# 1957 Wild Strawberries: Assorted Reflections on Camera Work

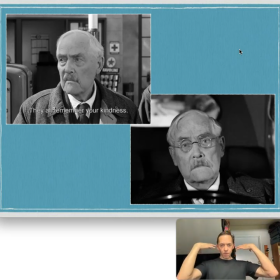8:09 They're actually a weight that falls on his shoulders, but also pushes him forward into change, because he does appear to become, very late in age, a different kind of person by the end of the day.
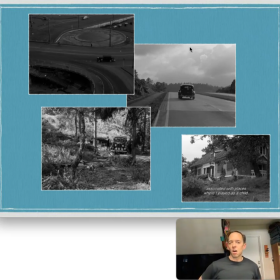8:23 Here we have some long shots of the car as it's moving from Stockholm to Lund, where he's going to be celebrated. It's a very long trip, and he covers a lot of ground with Marianne in tow.
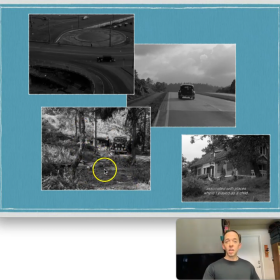8:39 Here we see him stopping. He's going to meet the new Sarah of the present, and here is his old home.
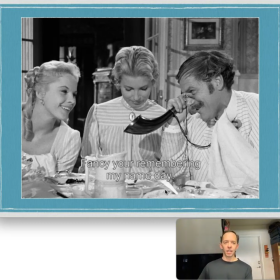8:48 I love the beauty of this tableau. This looks like it was intended to be framed and stared at for quite some time. It's one of the happier moments from his past as he's revisiting the days of yore, I should say, where we see
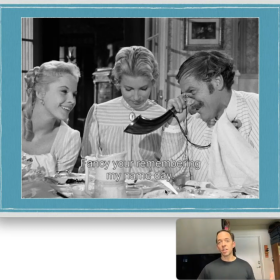9:09 the younger Sarah with whom he was in love and actually engaged to her for a time, one of her beautiful sisters. These are both actresses, Bibi Andersson and Ingrid Thulin, who will show up in a number of Bergman's later films. And the uncle here,
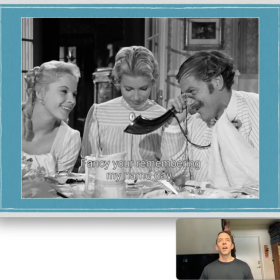9:26 who has hearing problems and comically cannot hear very well the song that has been written for him earlier in the day. Here, B. Anderson's character, the older Sarah, has just yelled at him, right?
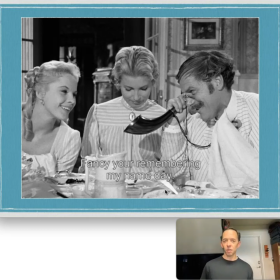9:41 Her congratulations for it being his name day, his birthday. Smiles all around. And despite the snarkiness of some of the relatives and the betrayal that's happening, this is one of those moments in the midst of all this chaos where we see that there was love shared,
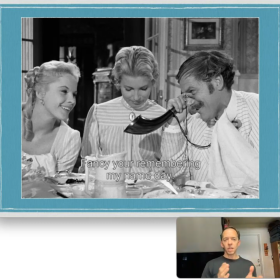10:00 that there was love shared. A point that is underscored by the very light colors that the characters are wearing, the pinstripes, and the so much white. If you recall, the characters, almost all of them are wearing this kind of summer white that reflects light back and forth.
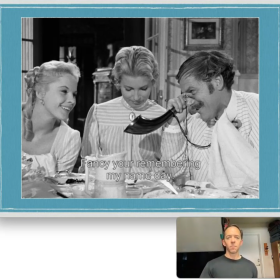10:19 It's a very bright, vivid, and comforting scene.
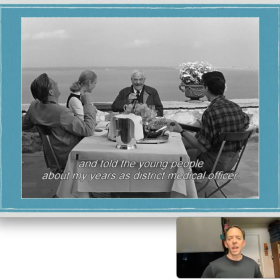10:28 Here we see Isak regaling the youth, Marianne and Victor, his brother. They are becoming very fond of this older man.
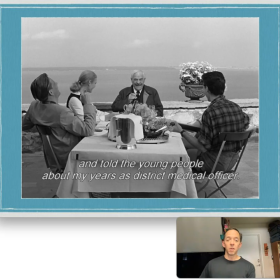10:41 They're going to actually attend his ceremony later on and then sing to him late at night under the balcony. A kind of, not a romantic love, but a very sweet love that's being caught here.
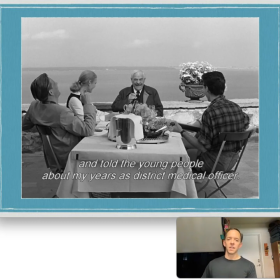11:03 They're by the seaside, and there's a symmetrical arrangement here. We're actually invited into this burgeoning friendship because we are at the same level as them.
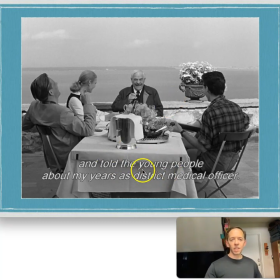11:17 Not looking down on them, not looking up towards them, but as if we were sitting at the end of the table. We become part of this happy group.
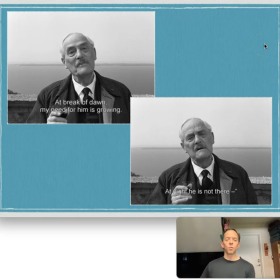11:30 And there's, in the midst of this levity, there is a moment where they begin to quote poetry. And Isak is quoting poetry in response to questions about God.
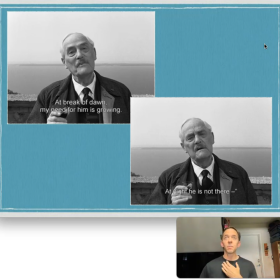11:44 And he says, both at break of dawn my need for him is growing, and at night he is not there. So there is both this longing and a questioning about whether God is going to show up at a particular moment in the way that Isak is looking for it.
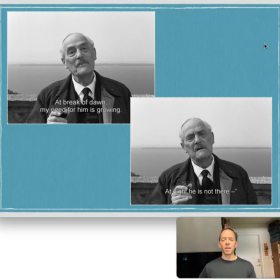12:00 So definitely a hunger for connection for the divine, which we see appear in a number of other characters.
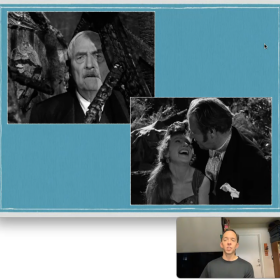12:07 Here, the hunger is that for sexual intimacy, for emotional closeness, for creating a kind of rapport with someone.
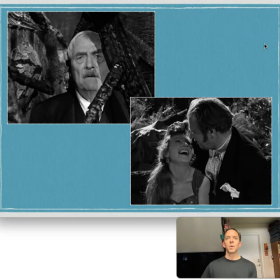12:17 It involves infidelity, obviously, but a kind of connection that is lacking in the home. Isak is recalling, and we have a close-up here. He's hiding in the shadows. He's recalling his wife, who is relatively evenly lit, but in shadow.
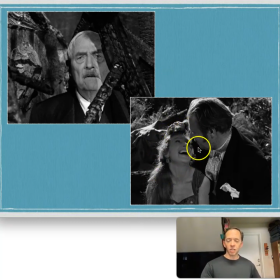12:34 This is darkly lit, but except for the backlight that's catching her hair, across her body she is evenly lit. As she's stepping into, from Isak's perspective, and from a high-minded moral perspective, she's heading into dark territory here by betraying her husband with another man.
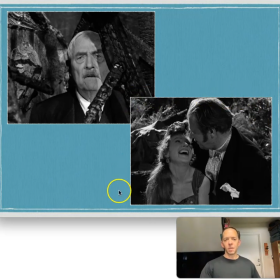12:54 This is also a very uncomfortable shot because of the way they're playing hide and not hide and go seek, but kind of a like come and get me, come hither kind of thing. I found it very uncomfortable.
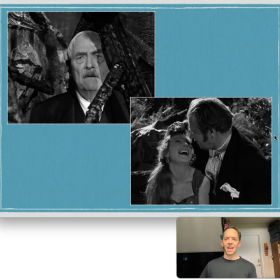13:10 I don't know what your own opinion might be, but the game that they're playing involves his pulling her head back by her hair, before kissing her violently. I guess, to each their own, but it doesn't look very tender to me.
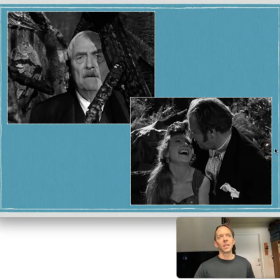13:29 Looks more like a lead up to a kind of, well, I don't like the word, but it's more like fucking is what they're moving towards, as opposed to making love. It's just kind of violent the way it plays out.
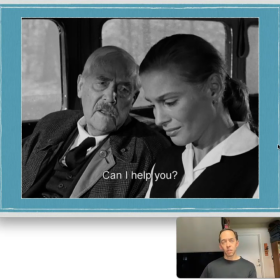13:48 Here we see that Isak is contemplating all the opportunities that have been missed in the past. Marianne has just explained to him what's going on between her and her husband, Isak's son, and you see tears on her face right through here.
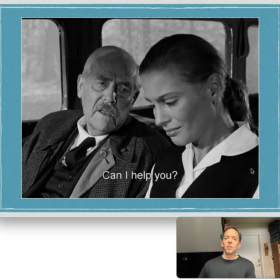14:06 She's at her most vulnerable, and he wonders whether perhaps I should reach out and care for my son and my daughter-in-law in ways I haven't in the past. He's kept himself aloof, been very principled, from his own perspective, and ensuring that they pay back the money that he loaned them.
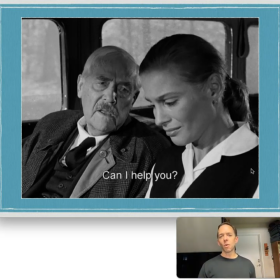14:25 By the end of the film, he's going to change his mind about that. And here we see that they are brought into a very intimate space by the shot being taken from outside her window.
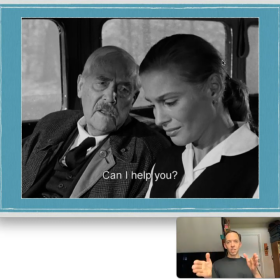14:37 Usually the interior shots are balanced, where we see them sitting next to one another, both facing us, or from his angle. But this is from her angle. We're getting into her space in a way we haven't before. And by her sharing this story, she's invited her father-in-law into this vulnerable space.
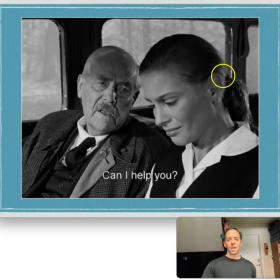14:54 And he just he wants to help if he can.
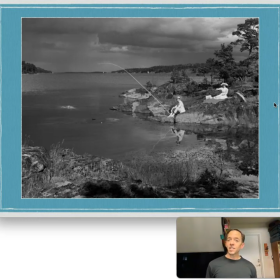15:00 This is not an establishing shot, though it looks like one. It's actually one of the closing shots of the film and captures Isak's parents as he's recalling them. Towards the end of one of his dream states, the young Sarah leads him up to this prominence where he looks out and remembers his parents the way they were
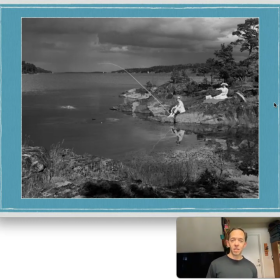15:19 when they were in a good mood and on vacation, right? They seem to be also dressed in bright colors, white and inclined, having a picnic, fishing, very, very relaxed. The storm clouds that are on the horizon are not close enough to ruin their day.
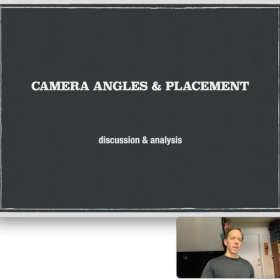15:39 Let's talk a little bit about camera angles, a little bit more about this.
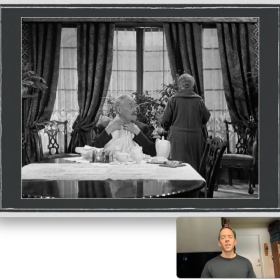15:42 So this is another one of those shots that appears to be an open doorway, as if we're being drawn through a portal into the same space occupied by Isak. He does seem to be the king of his domain.
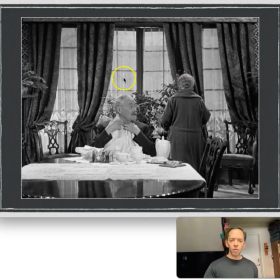15:58 There's a very strong triangular shape here, very close to the center, though not so centered that it would lose tension. There's a little bit more tension because it's off-center.